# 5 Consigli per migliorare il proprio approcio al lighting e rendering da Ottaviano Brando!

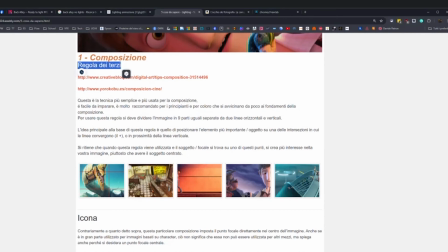La regola dei terzi, che è la base più base che ci sia nella nostra fotografia,
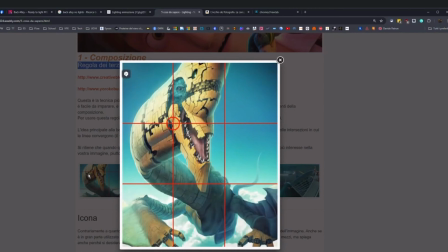è quella che dice che nelle asse di intersezione di una immaginaria griglia che ci può essere sul nostro monitor, sulla nostra lente, il soggetto dovrebbe stare nel punto in cui gli assi si incrociano.
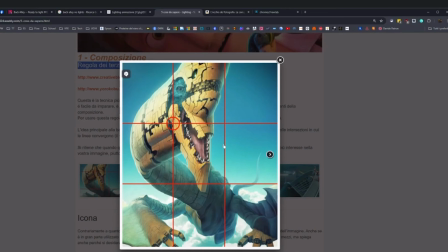In base alla posizione di questi quattro punti, quindi questi quattro assi, la lettura a livello di cervello viene letta in un modo più positivo piuttosto che un modo più negativo. E questo proviene dalla grafica 2D, che ci dice che appunto ci sono due linee di lettura.
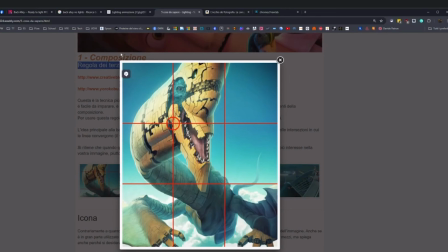Una è una diagonale positiva che va dal basso verso l'alto, e un'altra è una diagonale negativa che va dall'alto verso il basso, da sinistra a destra o da destra a sinistra. Questa cosa ti fa leggere l'immagine con un aspetto
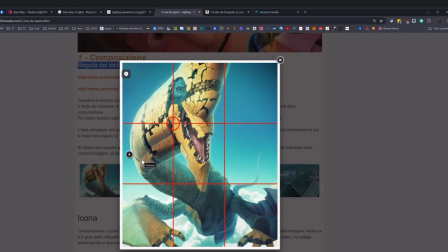positivo tendente al positivo, e un altro invece che ti fa leggere l'immagine con un aspetto tendente a una visione più negativa, quindi è un qualcosa di
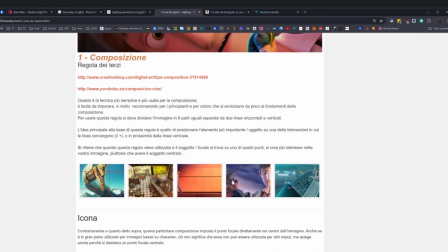l'immagine già di per sé ti dà questa idea. E naturalmente questa regola dei terzi è la nostra base fondamentale su tutto quello che sono i vari film e tutto quello che potete trovare sul mercato cinematografico, non solo cartoon ma anche classici.
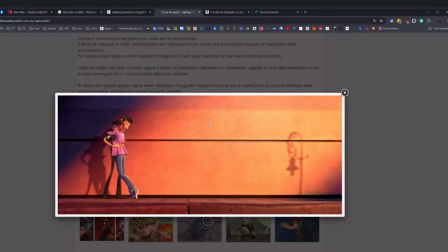E naturalmente viene utilizzata come base standard per ogni singola immagine, come per esempio vi faccio l'esempio di questa qui, che è un'immagine che io ho fatto da Metegol in Argentina, dove la nostra regola dei terzi, per essere equilibrata, e questo è un altro punto che noi dobbiamo tenere sempre in considerazione nel momento in cui facciamo un'immagine,
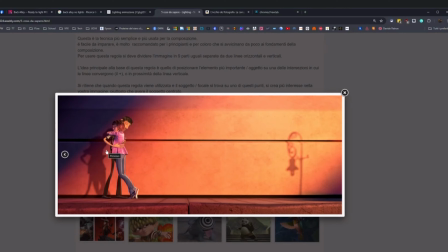per essere equilibrata sono dovuto andare ad aggiungere un dettaglio sulla parte destra dell'immagine, perché la regola dei terzi fa sì che la lettura del quadro sia su di loro, grazie anche alla luce che viene proiettata con un fascio laterale,
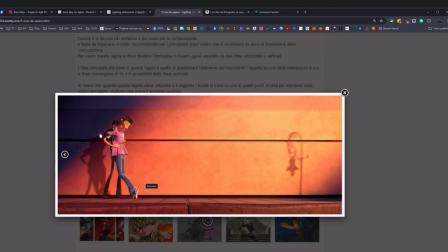grazie al gioco di ombre e luci, grazie al fatto che i personaggi sono molto vicini, si stanno abbracciando. Dalla parte opposta dell'immagine, essendo anche questa un'immagine wide, rimaneva un vuoto importante dalla parte opposta.
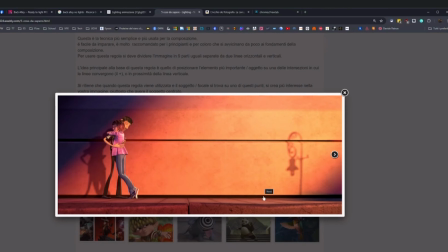Quindi, per evitare che questa immagine avesse uno squilibrio a livello di composizione, sono andato ad aggiungere questa luce, questa finta ombra di un faro della luce, in maniera tale che desse più vita all'immagine,
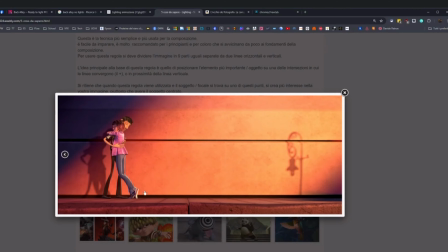immaginandoci, quello che ci può essere dietro al nostro soggetto, alla nostra camera. E in più ti dà appunto questo doppio peso sull'immagine, così da non avere un equilibrio dove, diciamo, un disequilibrio dove l'immagine tende tutta solo da un lato.
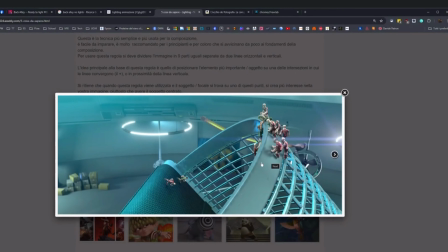Poi, faccio un altro piccolo esempio sempre di Metegol, anche qui sempre regola dei terzi, dove l'immagine viene letta, viene messa in evidenza il punto positivo della nostra immagine, come vi ho detto, diagonale positiva dal basso verso l'alto. Noi andiamo a leggere l'immagine da qui verso l'angolo in alto a destra,
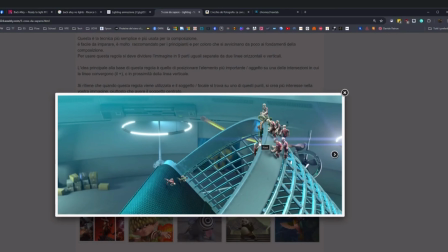e ci focalizziamo su dove i personaggi sono in una posizione di si stanno salvando, quindi anche questo riporta alla positività di questa immagine, mentre nella parte opposta c'è una diagonale negativa che va appunto dall'alto verso il basso.
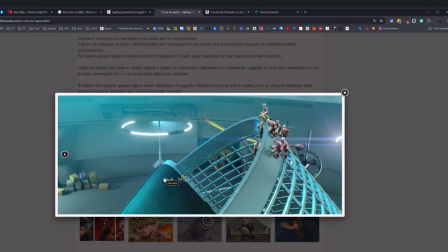Come vedete, ci sono questi altri due personaggi che non sono equilibrati nell'immagine, dove la regola dei terzi è in alto a destra, in basso a sinistra, ma bensì stanno in mezzo, che rafforza questa immagine
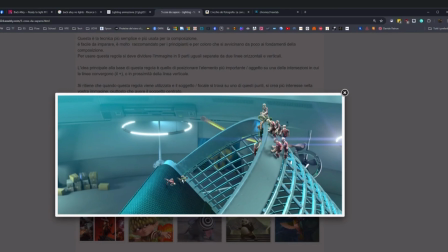di disequilibrio e quindi di dinamicità, e loro sono proiettati verso il basso, quindi questa cosa viene rafforzata dal fatto che abbiano anche questa diagonale negativa di cui vi parlavo prima.
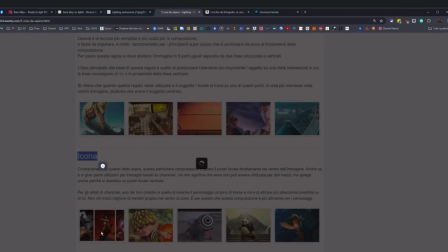Altra composizione che si può utilizzare è quella dell'icona. L'icona serve principalmente quando fate magari dei lavori personali ed è un'immagine statica.
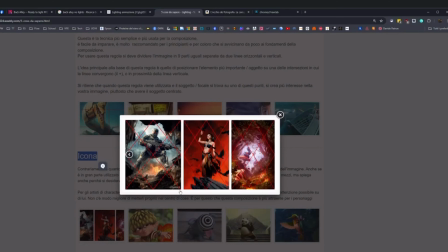Viene raffigurata da questo rombo all'interno del nostro quadro, che possa essere l'immagine di un poster, un A4, quello che sia. Questo rombo centrale, diviso dalle due diagonali destra e sinistra, ti permettono di focalizzare l'immagine sul personaggio principale,
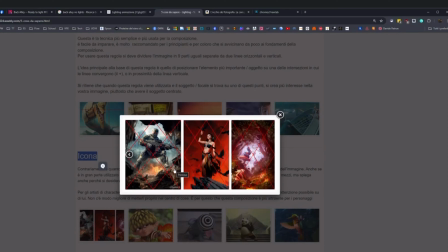che sarebbe l'unico, tra virgolette, personaggio che sta all'interno della nostra scena. Quindi si può utilizzare con qualsiasi tipo di soggetto.
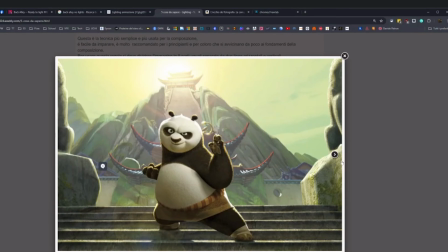E viene utilizzato per le immagini principalmente pubblicitarie. Questa, per esempio, oltre ad avere l'immagine, la composizione a icona, ha anche la composizione a un punto, quindi la prospettiva a un punto, dove tutti gli assi,
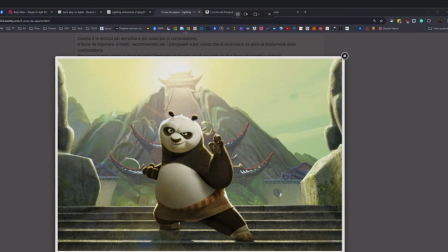se vi traccio, ecco,
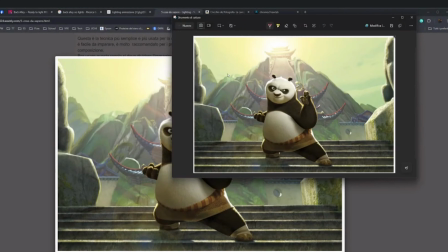vi faccio un esempio.
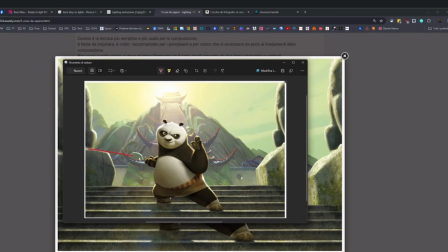Qui, per esempio, potete andare a vedere tutte, scusate, le linee di fuga che vanno a finire sul nostro personaggio, quindi tutto quanto: il tetto va qui, quest'altro qua, quest'altro qui, la scala superiore va a cadere sempre sul personaggio, tutto riprende le linee di fuga del palazzo dietro,
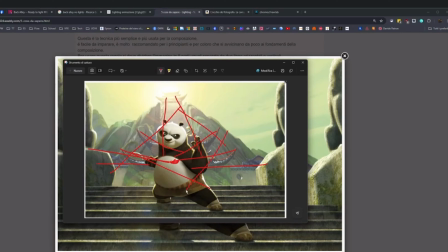tutto riprende quella che è la nostra immagine centrale del personaggio, in maniera tale da focalizzare,
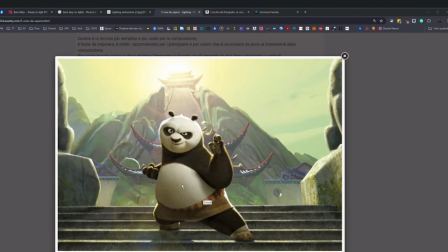scusate, l'attenzione moltissimo su quello che è il nostro punto fondamentale in questo caso.
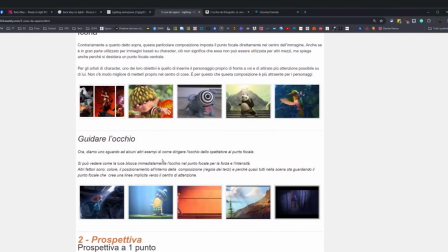Dopodiché abbiamo la guida dell'occhio. La guida dell'occhio non è una vera e propria composizione, però è una tecnica che si utilizza per guidare appunto il punto di vista di chi sta guardando l'immagine o di chi sta guardando un film.
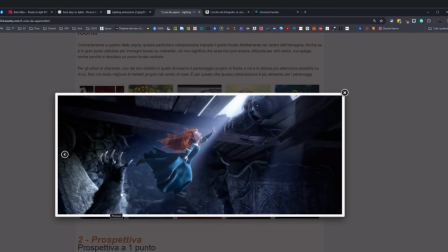Una delle migliori che ho trovato come esempio è questa, per esempio, dove Brave, qui abbiamo una buona, diciamo, una buona unione di diverse tecniche, dove ci sta, per esempio, la regola dei terzi, come abbiamo visto prima.
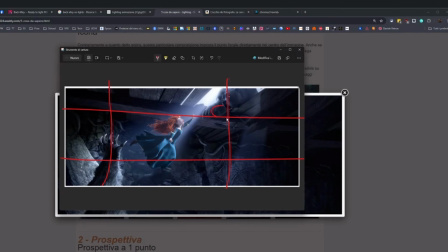Quindi, se noi dividiamo l'immagine così, andiamo a vedere il nostro punto fondamentale con una diagonale positiva che si sta creando in questo caso, dove lei viene salvata dalla madre fuori da questa grotta.
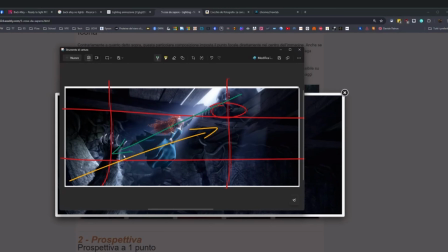Una diagonale negativa, invece, da quest'altra parte, dove abbiamo il nostro nemico, la zampa del nostro nemico, la guida dell'occhio, come vi dicevo prima, perché abbiamo praticamente la possibilità di vedere un fascio di luce che entra e che porta l'occhio,
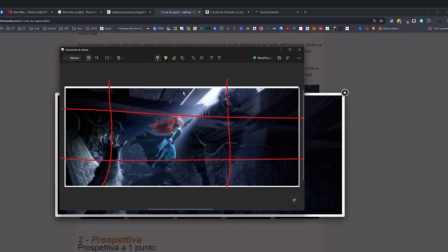lo spettatore a guardare l'immagine icona che abbiamo creato, in questo caso, come vedete qui, principale. Quindi vedete che tutta una composizione su composizione su composizione, si utilizza sempre tutto, quindi non c'è nulla di nuovo nel nostro mondo.
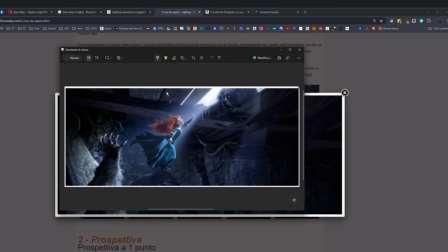E dopodiché abbiamo invece un'attenzione al dettaglio per quanto riguarda luce e ombre impressionante, perché noi abbiamo una zona di ombra molto molto scura, colori neutri e soprattutto un'attenzione al dettaglio, soprattutto nelle parti scure,
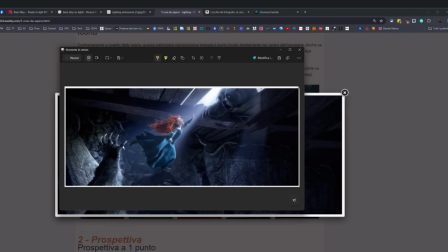che viene ampliata dal fatto che noi abbiamo un fascio di luce principale che ci fa leggere la posizione della madre, la posizione di Brave, la posizione dell'orso nemico. E tutto questo
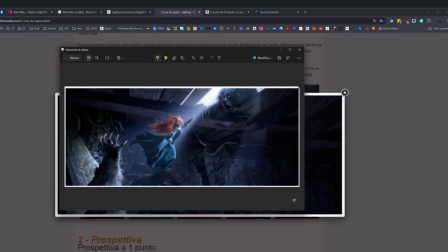ci viene, diciamo, mostrato tramite questa volumetrica che abbiamo dietro di loro, che non va a coprire la lettura della nostra immagine, perché, come vedete, passa dietro di lei, però dall'altra parte ci lascia questa zona
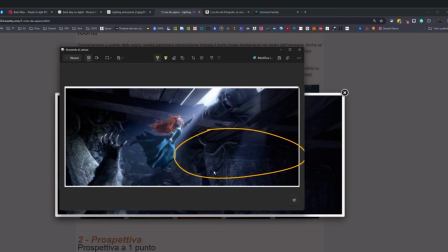di buio con dettagli di luce di rimbalzo che noi dobbiamo fare molta attenzione alla lettura del file, perché è una cosa che, quando andremo a mettere mano noi poi su un'immagine del genere, dobbiamo saper leggere tutti questi dettagli e saper vedere tutti questi dettagli per poterli poi andare a riprodurre nelle nostre opere.
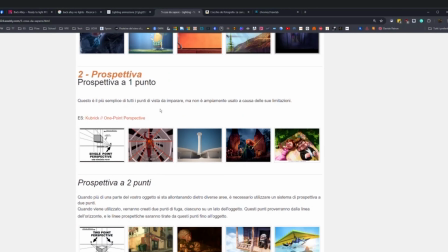Poi lo vediamo magari nella scena dopo. Poi abbiamo come secondo punto fondamentale da conoscere sono le prospettive.